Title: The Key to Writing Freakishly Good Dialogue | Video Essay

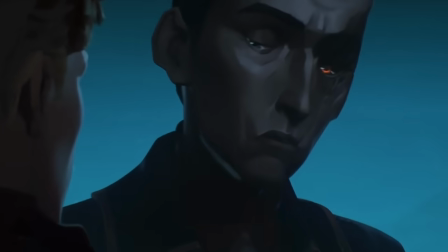It comes to those who will do anything to achieve it.
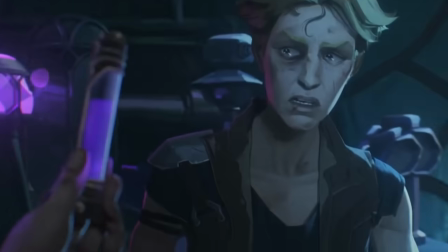Aka his ideology. This thug kid didn't have to be apprehensive about taking that scissor.
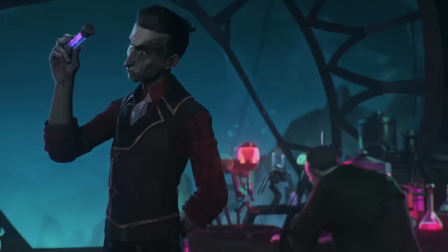He could have just been like, hell yeah. But by making one little change to one little side character, we open the door to conflict.
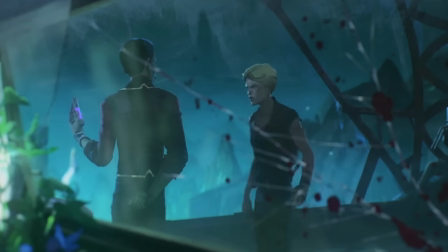And conflict is the state in which characters reveal things about themselves. I like to think of all dialogue as conflict, especially dialogue between thematic characters.
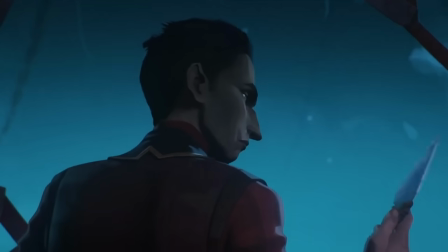It should go without saying that if you can't think of anything meaningful for your characters to disagree on, you might have to return to your outline and perspective map.
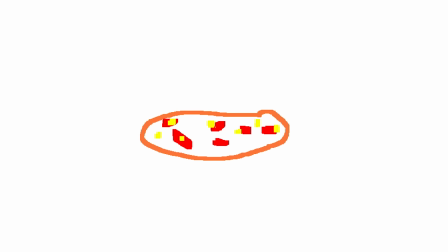But turning a disagreement into a conflict requires plot. Character A hates Hawaiian pizza and character B loves it.
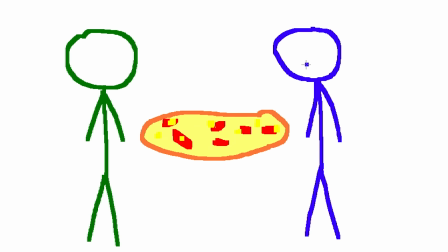They disagree. But it's not a conflict until the time comes to order pizza. Which is all to say that if you have a bunch of characters who are ripe with disagreements, but still not butting heads, it's probably because you haven't used the plot to trigger conflict.
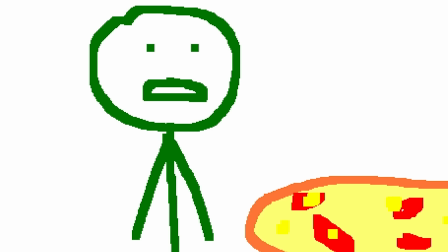You haven't put those characters in a situation where the claws are going to come out. They're just standing around.
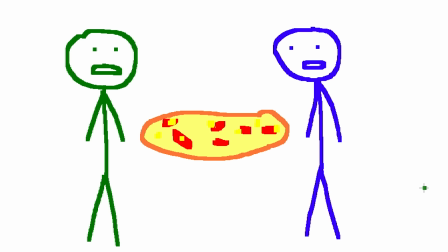But I think I have a halfway decent fix for this, or at least a mental process you can maybe use to remedy it. If you're struggling with a dialogue scene, ask what else is happening in the scene besides dialogue? And if the answer is nothing, make something happen. Hell, make more than one thing happen. An unprompted Pulp Fiction-style banter about Hawaiian pizza is level 1.
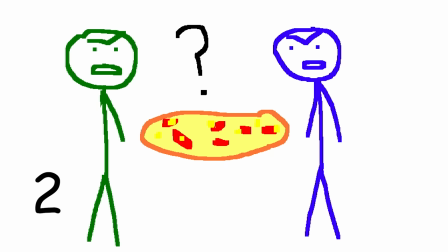An argument about what to order is level 2. An argument about what to order while on the phone with the pizza guy is level 3. An argument about what to order while on the phone with the pizza guy while simultaneously trying to fix a busted water pipe.
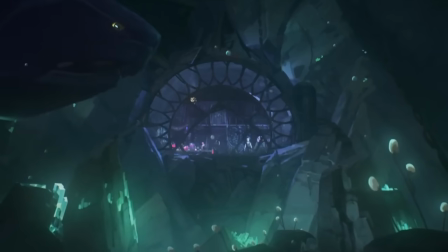Okay, you get the idea. If a dialogue scene feels like it's happening in a void and you don't want that to be the case, make it collide with the plot a little bit.
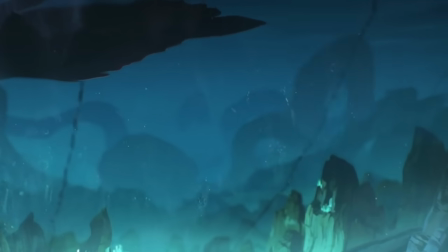Make it a situation-specific dialogue scene. The dialogue can interact with the location and the props.
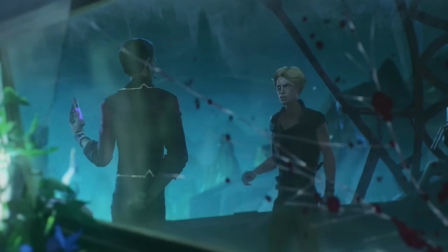After all, It's just one tool the writer has break out the whole tool belt use subtext to your advantage Maybe that Hawaiian pizza argument is code for something else
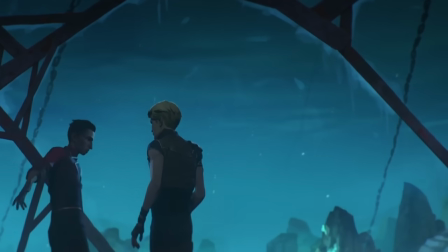a real emotional dispute between these two characters lurking just under the surface So they're getting extremely emotional about this pizza,
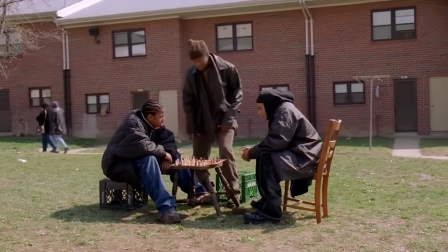but it's not actually the pizza they're talking about You know what I mean? You can see this in practice with the wire It's local when D'Angelo Bodie and Michael Bikel
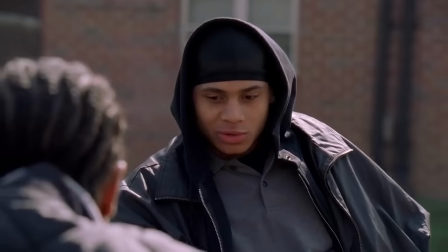Jordan talk about chess They use the game of chess as an allegory for the drug operation and everyone's like oh shit,
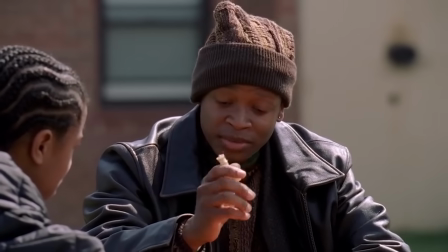the subtext, but that's not the subtext. That's just an allegory the characters are making in-universe.
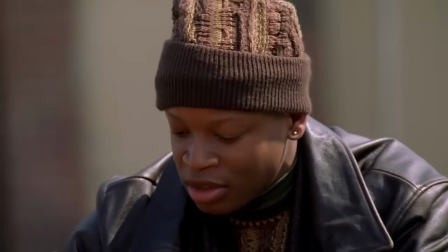The real subtext of the scene is how the characters respond to the allegory.
Pawns, man, in the game, they get capped quick.
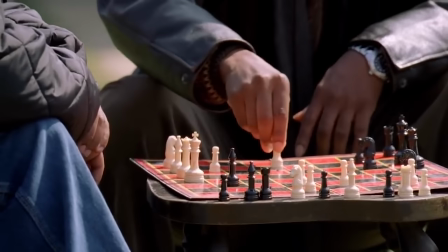They be out the game early. Unless they some smart-ass pawns.
You can boil ideas down to physical representations, you know, props.
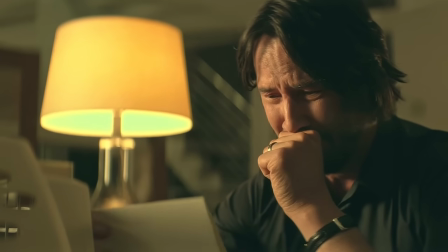And when the characters express attitudes towards those props, they're actually expressing attitudes towards the ideas imbued in those props.
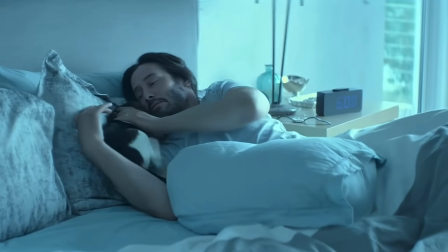The most common example, this is when a character will have a deceased loved one whom they remember by carrying around an object.
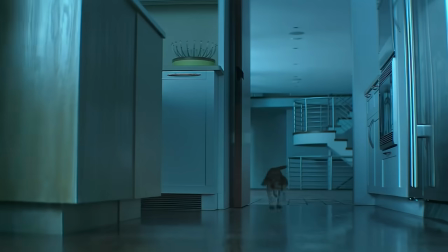It's an incredibly human way to process feelings, and it's also a tactic that can be used to give dialogue more layers.
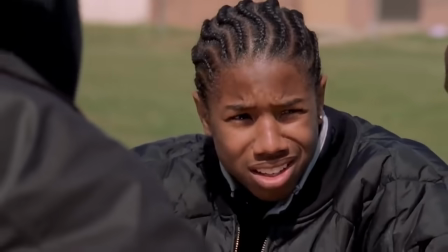The cool thing about subtext is that it forces the audience to actively decode the text, which keeps them engaged.
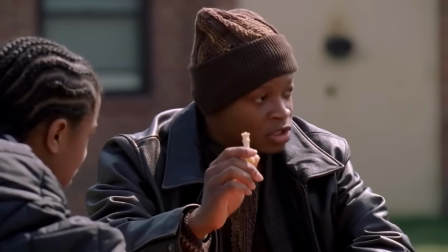You know, if you care about that sort of thing. And when you find crafty, colorful ways to communicate your information in every scene,
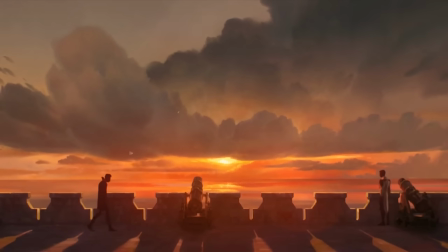it's going to hit so different when you finally do serve up a two characters alone in the void scene.
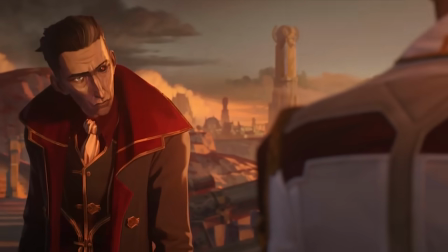Because the absence of other variables will itself become a variable that tells the audience, hey, you can't look away this time. This moment is big and absolute. Ever done improv? Yes. And I enjoyed it. So yes and is one of the core tenets of improv. Basically it means you should never just respond. You should respond and then give your scene partner a little extra. That way the conversation can mutate, new information keeps getting added by design, the scene stays alive and never gets stale. Does that mean you should drop a huge, game-changing revelation at the end of every line? Absolutely not. All I'm saying is that maybe, the answer to your writer's block is letting a bit of additional information slip out. Here's one more visualizer. This is what we'll call a Type A conversation. Every line is a line, every color is an idea. But this is a type B conversation.
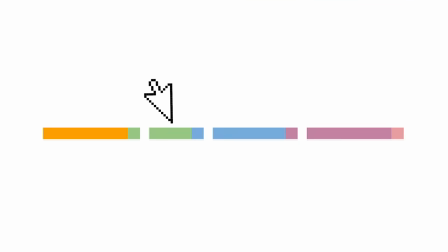The colors are offset. Here's the yes, here's the and.